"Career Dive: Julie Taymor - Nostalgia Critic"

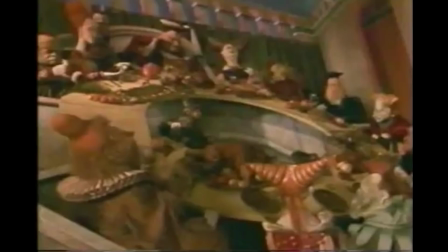247s
As you can tell, even with this crummy render I have of the film, the visuals are still amazing.
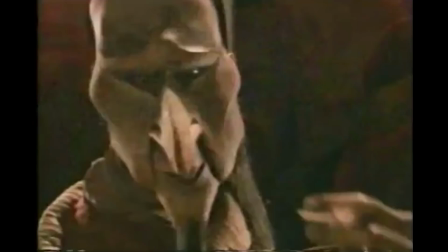252s
It's pretty cool that the dwarves are the only human beings in the production while everyone mocking them is a creepy-looking monster.
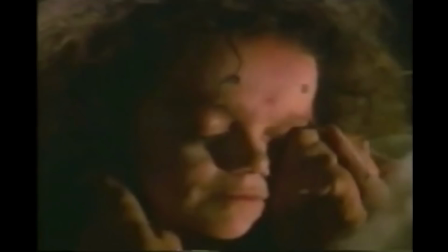259s
In fact, Anderson and Mose said this was the first production they were portrayed as normal and everyone else around them was a strange creature.
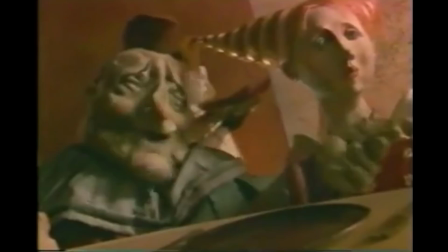266s
I will admit this film might have been a little better as a short.
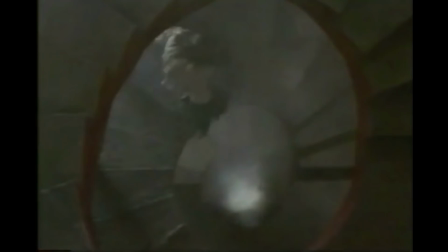270s
Granted, it's only an hour long, but it feels like a 20-minute story dragged out to 60. There's a lot of scenes that feel kind of filler-ish. Still, this was Tamor showing that her visual storytelling could work both on stage and on film, even though her next Cinematic outing wouldn't be for another seven years. However, she had a pretty good reason for that.
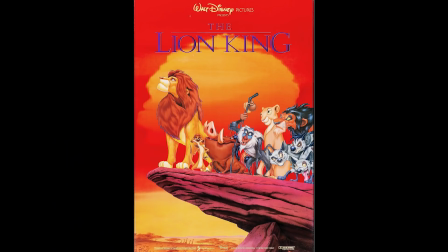292s
With her name creating more and more buzz, she was approached by a company she honestly thought she would never be able to gel with, Disney.
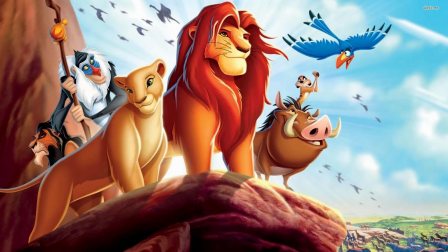299s
Their film Lion King had become a smash hit, and with their first stage outing going phenomenally well, it only made sense to try it with what was the biggest animated film at the time.
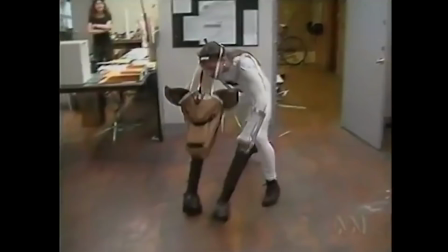308s
Taymor had an idea to combine African culture with puppeteers that didn't hide themselves on stage. They would be half actor and half puppet. While this was by no means the first to introduce this idea, it wasn't a mainstream concept.
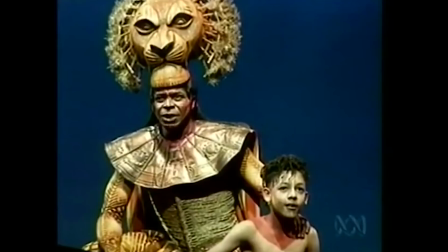322s
In fact, if you see a stage show today using this method and it has a big budget behind it, you probably have this musical to thank for that.
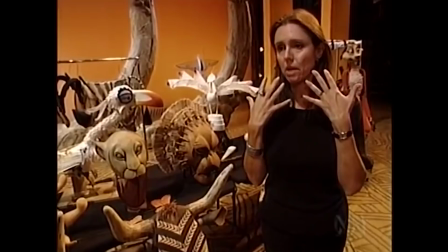329s
Disney execs looked at the idea, spent a good chunk of time scratching their heads, but ultimately said, yeah, okay.
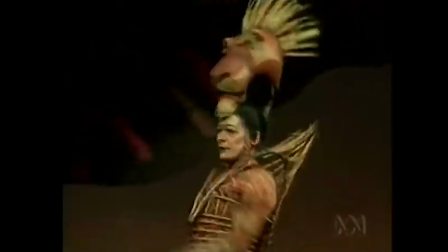337s
Not knowing if the Broadway crowd would get behind this, wondering if children would be shouting, I can see the puppeteers! Both Disney and Tamor again were taking a big risk. Fortunately, not only did it pay off, it's still paying off.
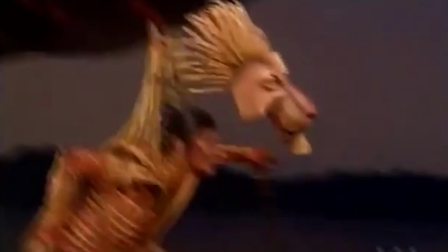351s
Lion King got rave reviews, was adored by the public, and became Broadway's highest-grossing musical ever.
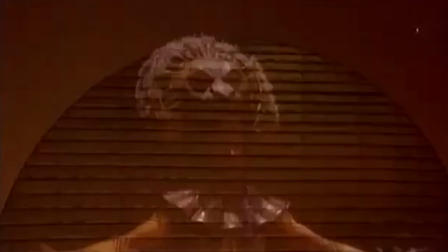358s
It became a staple of stage shows. You don't do a Broadway collage and not include Lion King in there.
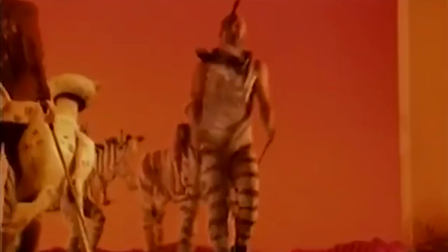363s
Has been seen by over 100 million people. And even got Taymor a Tony for Best Director, the first one ever given to a woman.
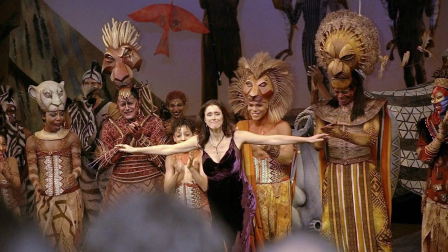370s
It was one of the biggest gambles to ever pay off in entertainment history. So, what do you do after you create a Disney worldwide phenomenon? Let's do a movie about body parts being hacked off.
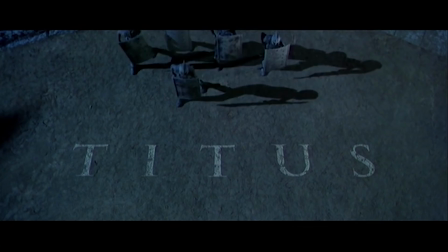384s
Titus, based on Shakespeare's most violent play and not the hilarious Fox sitcom,
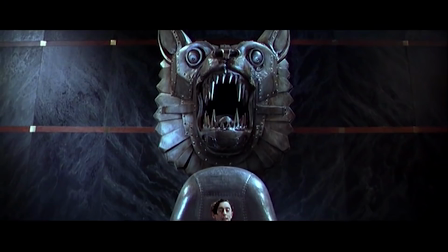389s
once again utilized a style that had been seen in theater, but not that often in cinema.
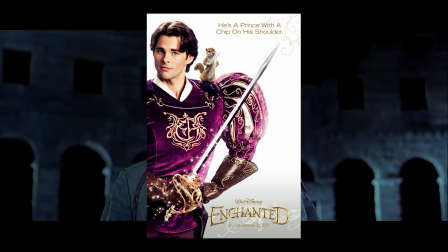394s
When a lot of people think of a Shakespeare play, they think of people with puffy sleeves and tights against a stone castle like the prince from Enchanted.
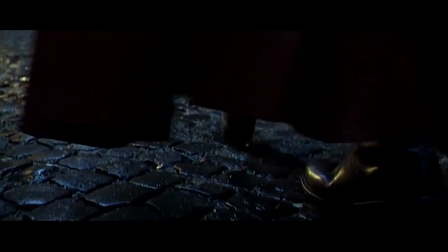402s
But all the ones I've seen had very imaginative settings. Many of them take place in either modern times or no particular time at all.
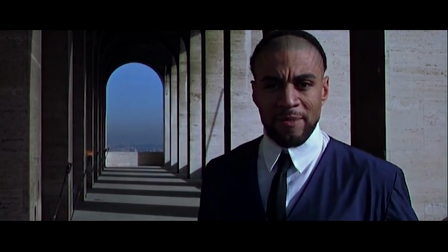411s
If Hamlet wants to wear jeans, fine. If he wants to wear a golden royal crown, fine.
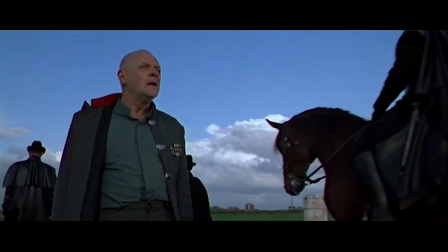415s
It's more about what matches the character and mood rather than what's historically accurate.
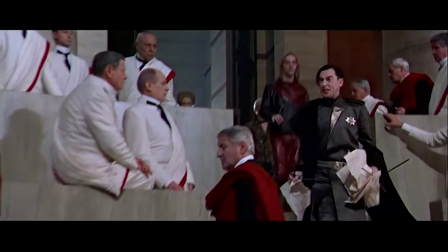420s
Titus, for me anyway, is the first film I saw that incorporated this. The costumes aren't just random, they match each character's persona.
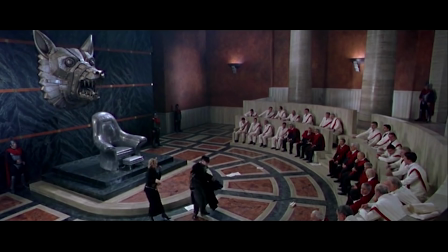429s
The locations don't feel like a place down the street, they help give a more epic feel.
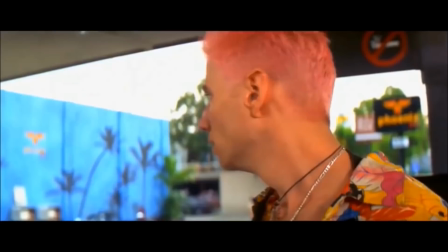434s
And unlike Baz Luhrmann's Romeo and Juliet, where I don't think half these actors actually know what they're saying.
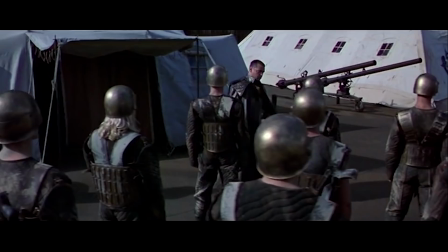440s I do, but keep the peace. Put up thy sword. Or manage it to part these men with me.
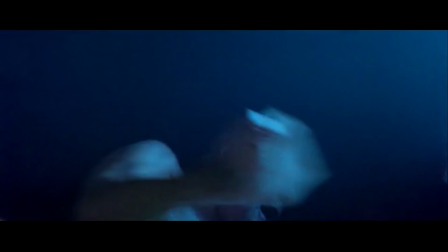446s
These actors were given months to prepare, so every word uttered feels authentic and real.
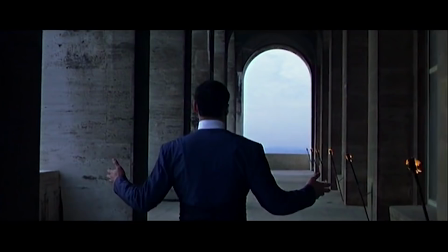452s Away with slavish weeds and servile thoughts! I will be bright and shine and pearl and gold to wait upon this new-made empress!
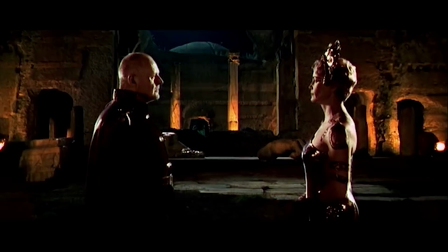461s
This would also be the start of what I like to call, Fuck you, I'm Julie Taymor moments!
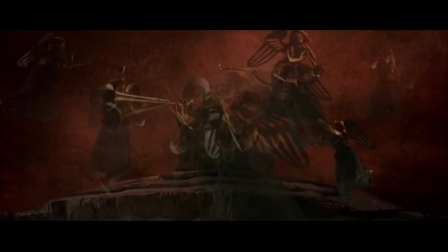465s
Trippy parts that pop out of nowhere, almost screeching the film to a halt, like another mini-movie suddenly played in the middle of the one you're watching.
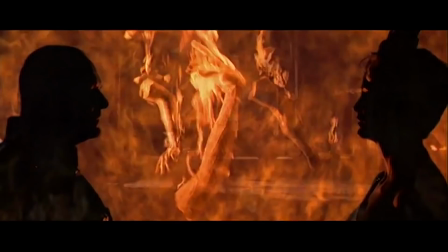474s
Taymor would call these Penny Arcade Nightmares, but... Eh, I think fuck you, I'm Julie Taymor moments sound better.
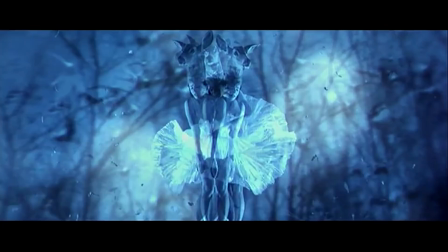480s
Now make no mistake, I don't mean this as a bad thing. For the most part, we'll get to those.
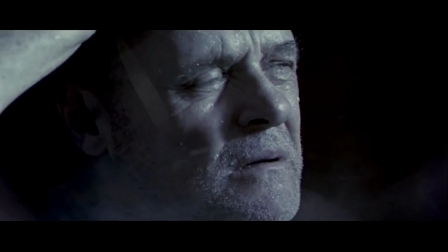485s
Because majority of the time, they still serve visually what the characters are going through.
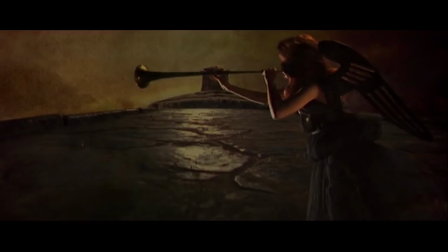490s
Becoming abstract and trying to find a different way to visually get across an idea rather than just telling you.